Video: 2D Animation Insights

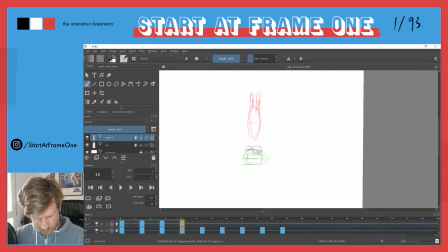[31:29]
But we could also leave it still like dragging behind. I would say the impact of having them already squashed here would be stronger.
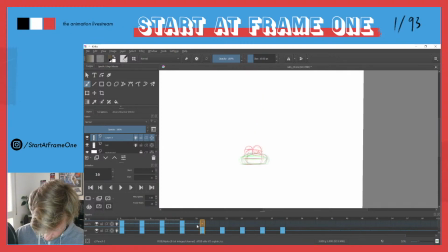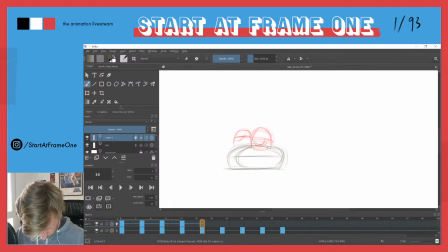So we squash it a little more.
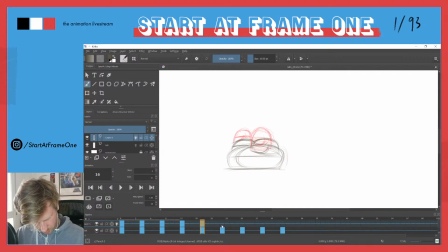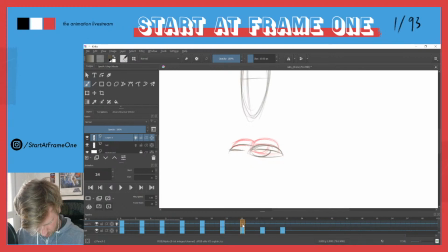And here they would be still squashed because the whole body pushes the eyes up.
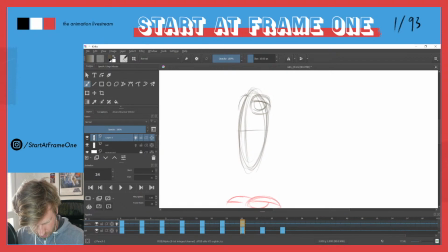But you get the mass of the eyes.
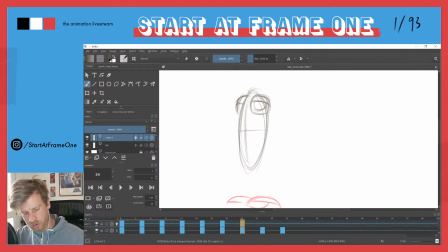[32:54]
So he put the body push, or the volume pushes from beneath. Maybe we could get those eyes like so we feel
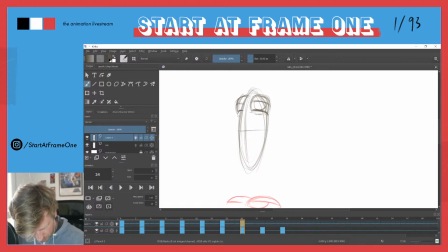this whole mass here is coming from beneath.
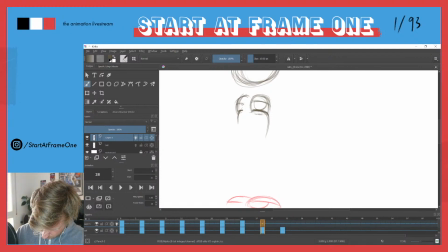Here, probably still a little bit.
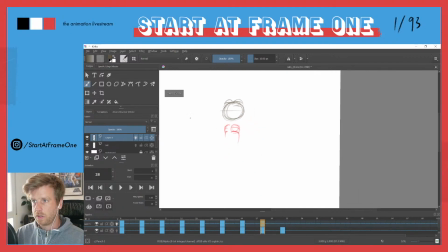[33:43]
Let's see. So you see the secondary animation, how those eyes are gonna be dragged behind the body, which is pretty nice.
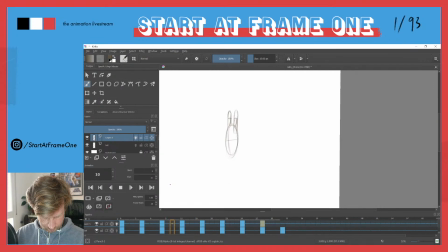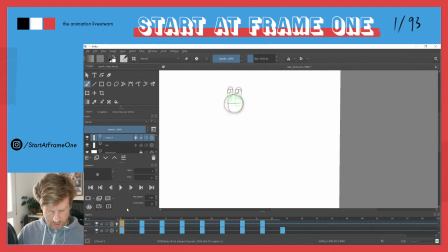[34:19]
Okay. Now I feel like I don't want to have a bouncing head. We should add in some volume for the body, I would say.
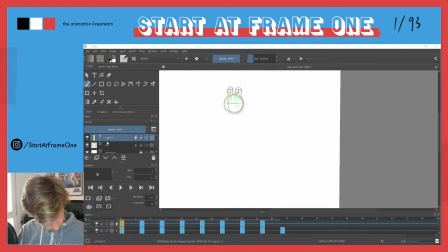[34:37]
So those are the eyes. Let's call this the body.
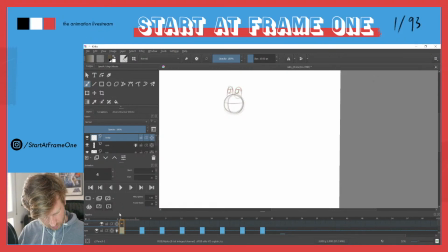And now let's see.
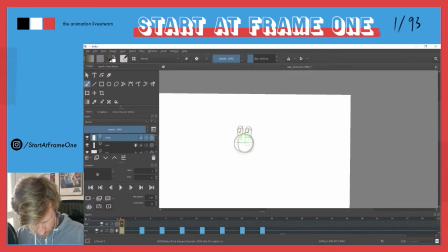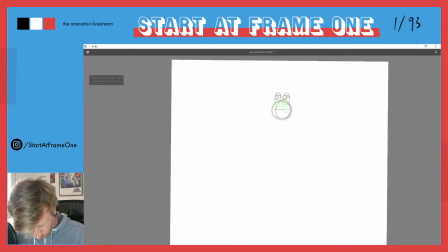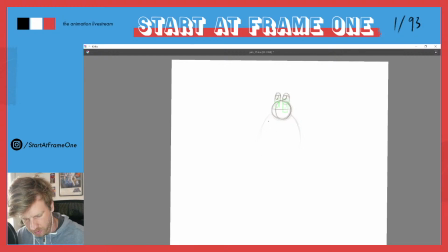[35:27]
Kind of a body do we want to give him? Let's make it a square. just for the practice sake. So the head is a ball.